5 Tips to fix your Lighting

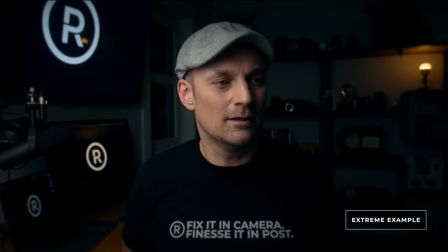I don't know how this lighting became so common on YouTube, but it needs to stop. Let's talk about how to fix it. Hey guys, I'm Raphael and welcome to the channel where our goal is to always fix it in camera and then finesse it in post. And I always appreciate the early thumbs up because we love great lighting and because you're awesome. This high contrast lighting is very popular on YouTube.
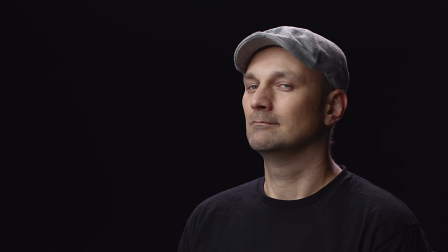And when it's done right, with the right context, it looks really good. it adds depth to the face and sets the perfect mood but
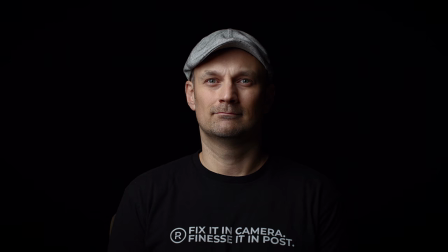lately I've seen many pushing it to the extreme and it doesn't suit the videos that they're making and I've seen tutorials that show that's how the pros do it no no it's not full disclosure there is no right way to do it but there's a place in time for this kind of lighting but not for every video and not for every person people have different shapes of faces and it doesn't work as a one-stop shop for everything and it doesn't always look that good. First off, let's define what this lighting is. It's high contrast lighting using the short lighting technique where the light is placed at a 45 degree angle from the camera.
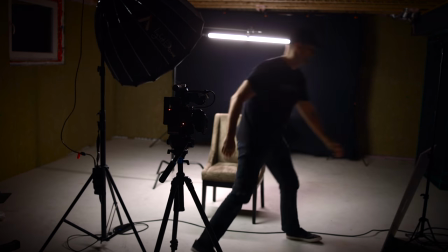This works really well when doing interview style setups where the subject is looking in the direction
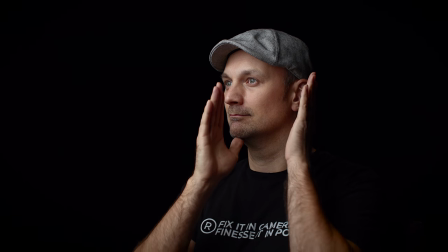of the light and the light is on the short side of the face and the camera is capturing from the shadow side.
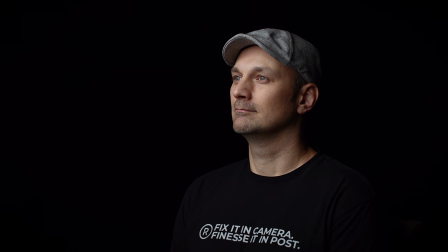Doing it this way creates depth, but it really shows almost the full face nicely.
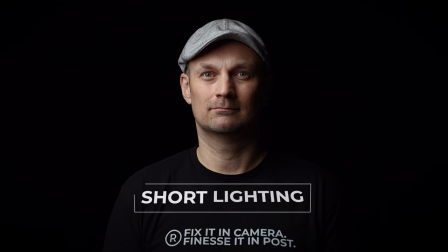The big issue arises when the contrast is too high and you are facing the camera and the shadows become really intense and start to shadow out the eyes. This starts to look like split lighting with a high contrast ratio. That's the contrast from one side to the other, bright on one side, dark on the other. And the difference between the two is the ratio. If this is pushed too far, the shadow side, if there's no backlight, it blends into the background. And it just starts to look bad unless you're making a horn move. This is where the phrase, add separation from the background, really becomes important.
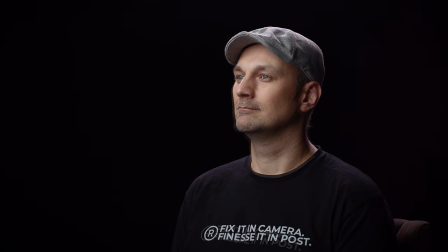Where the subject ends and the background begins. That's where rim lights and back lights come into play, but I'll save that for another video. I won't go too far into the technical details, but I will talk about what it communicates to your viewer. Lighting is used to set a mood. This kind of super high contrast lighting communicates drama and mystery.
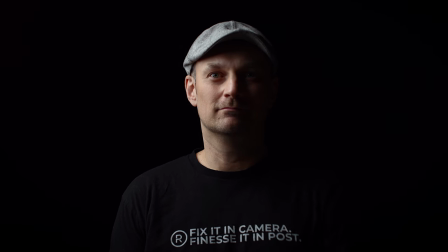It can communicate that the character has two sides to them. They have a shady side, a dark side, something to hide. This is usually used for villains. Think of any movie that you've watched recently and take notice of how they use the lighting.
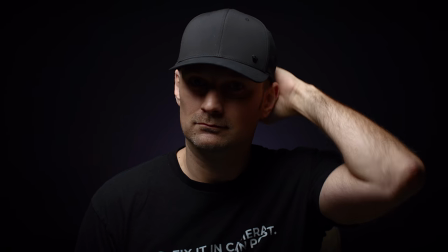And it's pushed even further with split lighting or overhead lighting to make it hard to see the eyes, to see what the intentions are of that character.
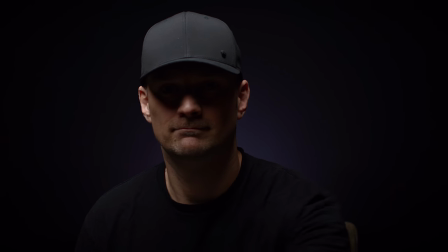And it's frequently used in somber moments or when the character has internal struggles. So if you're talking about pleasant topics or making positive reviews of things, intentional or not you are sending subconscious signals to your viewer this is why most
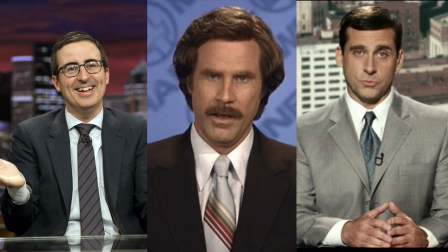news shows and talk shows use flat lighting the face is bright from all angles
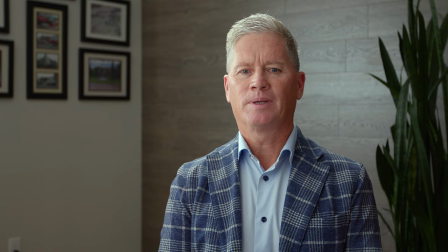almost no shadows there's a reason for this it's pleasant and it's inviting subconsciously they want to appear like they don't have anything to hide their face is open for all to see they want you to trust what they say let me be very clear again there is no wrong way to how you light your videos. But are you doing it with purpose? Why is your lighting the way it is?
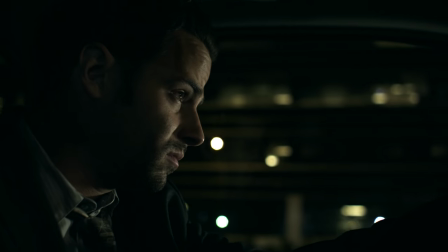What are you trying to convey to the viewer? If your topic is dramatic and serious, then the high contrast will fit a lot better. If you are doing a light hearted fun talk, then not really. But know why you are doing it, not just because you saw one tutorial on the how to light for YouTube. Here's how to think about your lighting that better fits your intended mood. First, First, determine the overall emotional tone of the video. Happy, sad, pessimistic, optimistic.
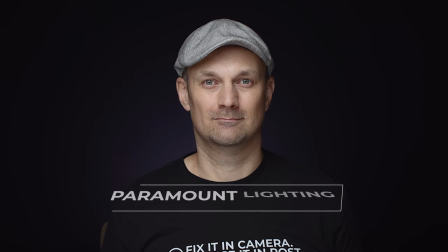Then research lighting that helps communicate that low contrast lighting is more positive and optimistic and inviting. Think comedies, coming of age stories, baby and wedding photos. High contrast is definitely moodier. Think Blade Runner or a murder mystery, the villain in most movies. Don't just do it because it looks cool. It's like swearing because it sounds cool.